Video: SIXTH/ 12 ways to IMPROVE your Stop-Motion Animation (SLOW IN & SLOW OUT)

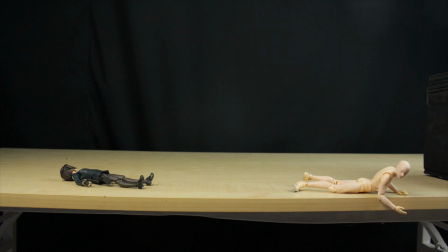Here's a question for you.
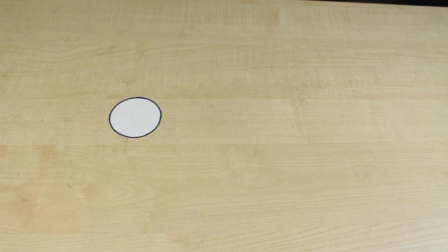Say you are an animator who wants to move this ball, doesn't matter if it's 2D, 3D, or live action, what would you do? I'm sure most of you will say redraw it a few more times with even spacing, just like it, or move it if you're a stop motion animator.
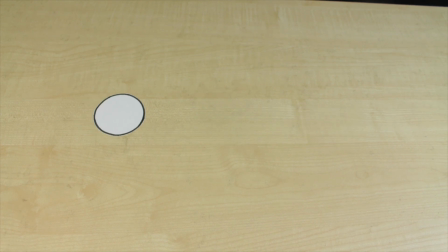Great, but how do we make this more interesting? Well, what if we change the distance between some of the position of the frames in this action? This could work, but now it looks choppy.
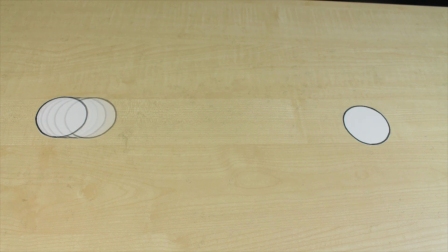Perhaps if we change only the frames around the initial and final position, maybe this could make it less choppy and easier on the eyes. Now the object appears to be accelerating and decelerating as it comes to a complete stop.
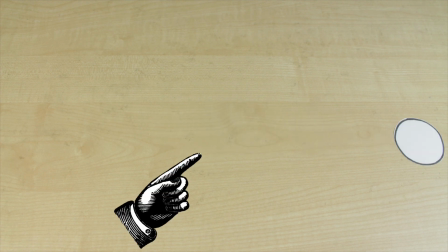Or conversely, making this spot where it decelerates as a highlight as to draw the viewer's attention to it.
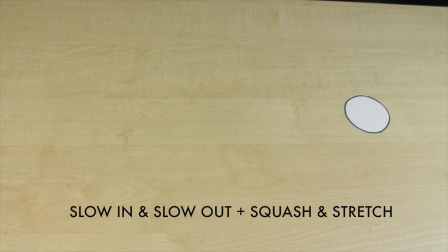And by doing this, we manage to turn this simple linear movement more interesting by introducing a sense of speed without changing the timing of the action.
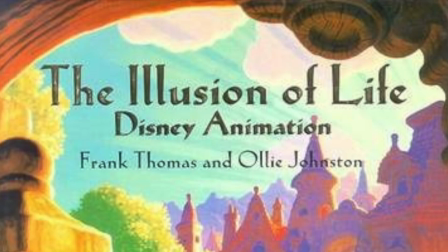And this is the principle of slow in and slow out as described by Ollie Johnston and Frank Thomas in The Illusion of Life.
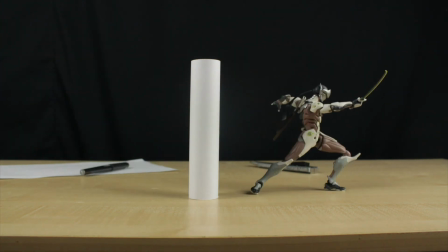This principle refers to how object accelerates and slows down as it moves.
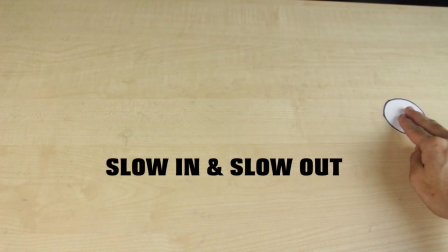Although slow in and slow out, which sometimes also referred to as ease in and ease out, are often used interchangeably,
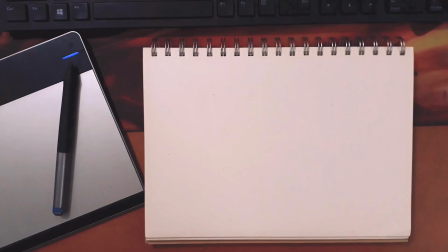it's important to note that slow in and slow out are often used by 2D or traditional animator,
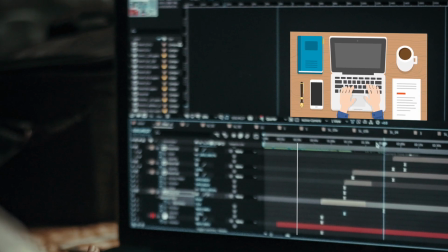while ease in and ease out are commonly used by 3D and motion graphics animators when
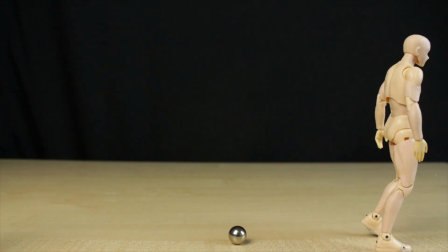describing the gradual increase and reduction in speed of an object or entity in animation.
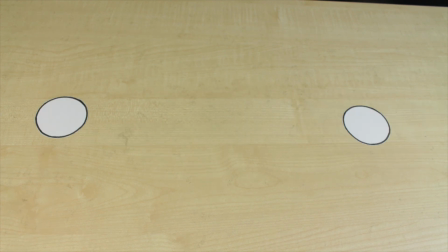Slow out, as commonly used by 2D animators, describe objects or characters starts their movement out more slowly into transition, which then picks up speed.
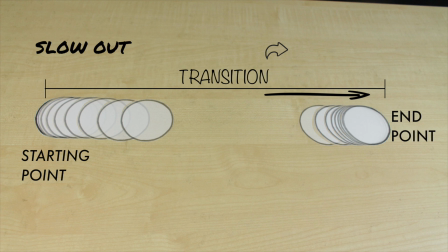As object comes to a gradual reduction in speed and coming to an end of the transition and into the next pose, this is referred to as slow in. Whereas ease in is more commonly used by 3D and motion graphics animator to describe object,
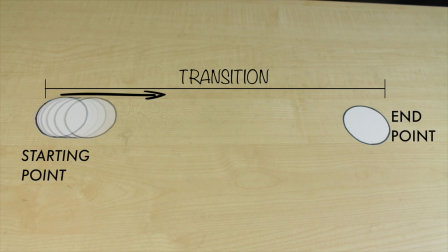entity, or characters accelerating from its initial pose into the transition to the next pose. When the object, entity, or character exits the transition and begins to decelerate to the next or final pose, this is referred to as ease out.
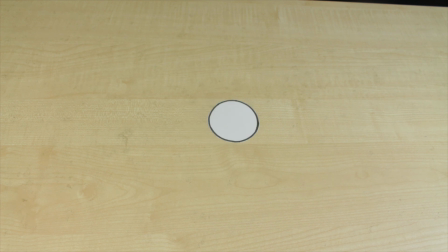This principle also helps with choppy animation by allowing the viewer to see the object or subject initiate into a
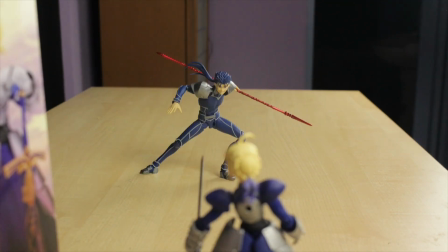gradual motion or slowly settle into its next pose or final position, breaking the stutter and irregular motion,
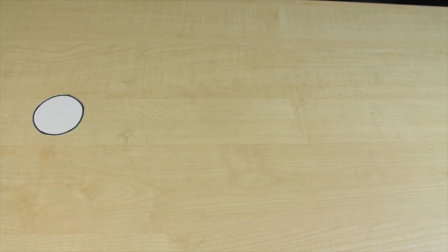creating a sense of fluidity. You can also use this principle to generate intensity and force in your scenes.
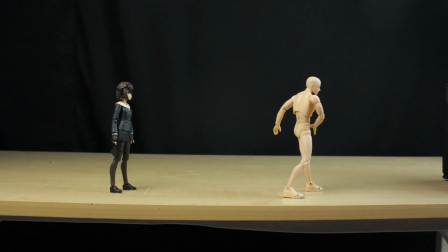Let's use this throwing action as an example.
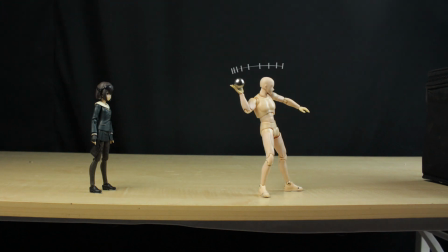First, we can use the principle of anticipation to establish a preparation for the action while extending distance. And with the principle of slow in and slow out, we can apply a slow out to the object that is thrown,
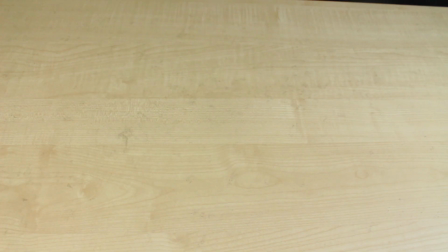creating an acceleration which gives the object force. Now, how can you use and practice this principle in your own stop motion animation?
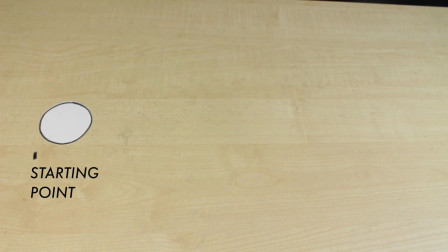Just like the question at the beginning, the simplest way is to decide on two pose or start and end point, and in the transition of the 2 points, decide where you want an in-between,
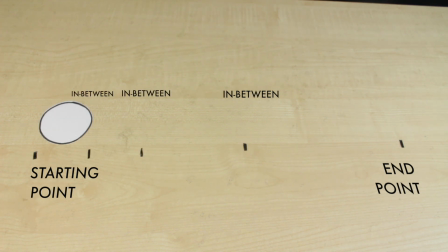and then make another in-between of those, and then make another in-between from the previous and closest one of the pose or point.
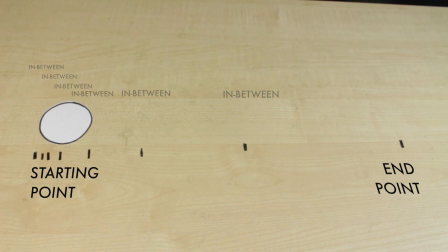Repeating this until you're satisfied with the amount of slow in and slow out or ease in and ease out.
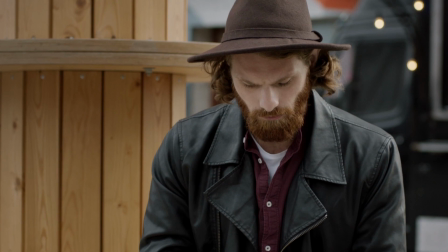But as someone who will be replicating motion in your own craft,
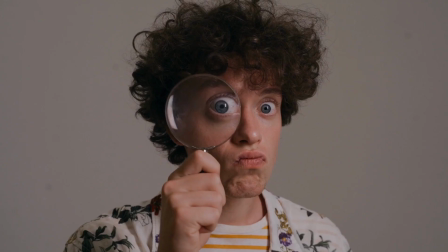the best way to understand this is to get into the habit of observing everything and learn the mechanics of motion.
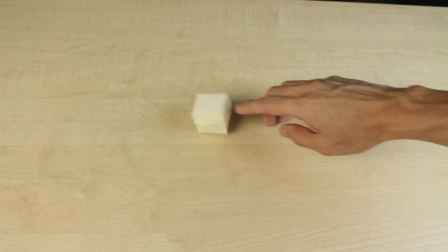It could be as simple as how does a ball roll, or if it's a cube, or what happens if you tap the object and why does it move the way it does.
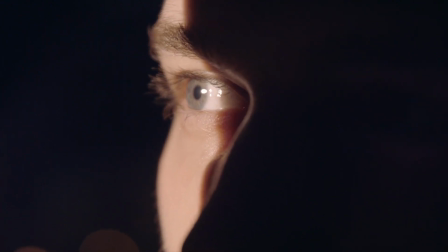So observe anything and everything through your own lens as an animator. And when you do,
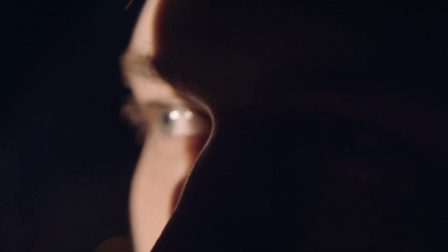one way to apply your understanding of mechanics of motion into stop motion is to use something physical that you can mark the initial and following pose,
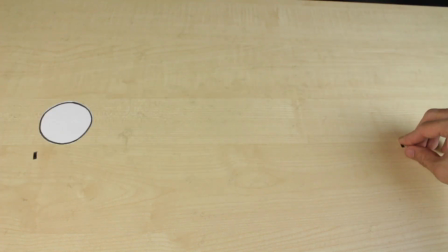whether that be a cutout tape or something similar.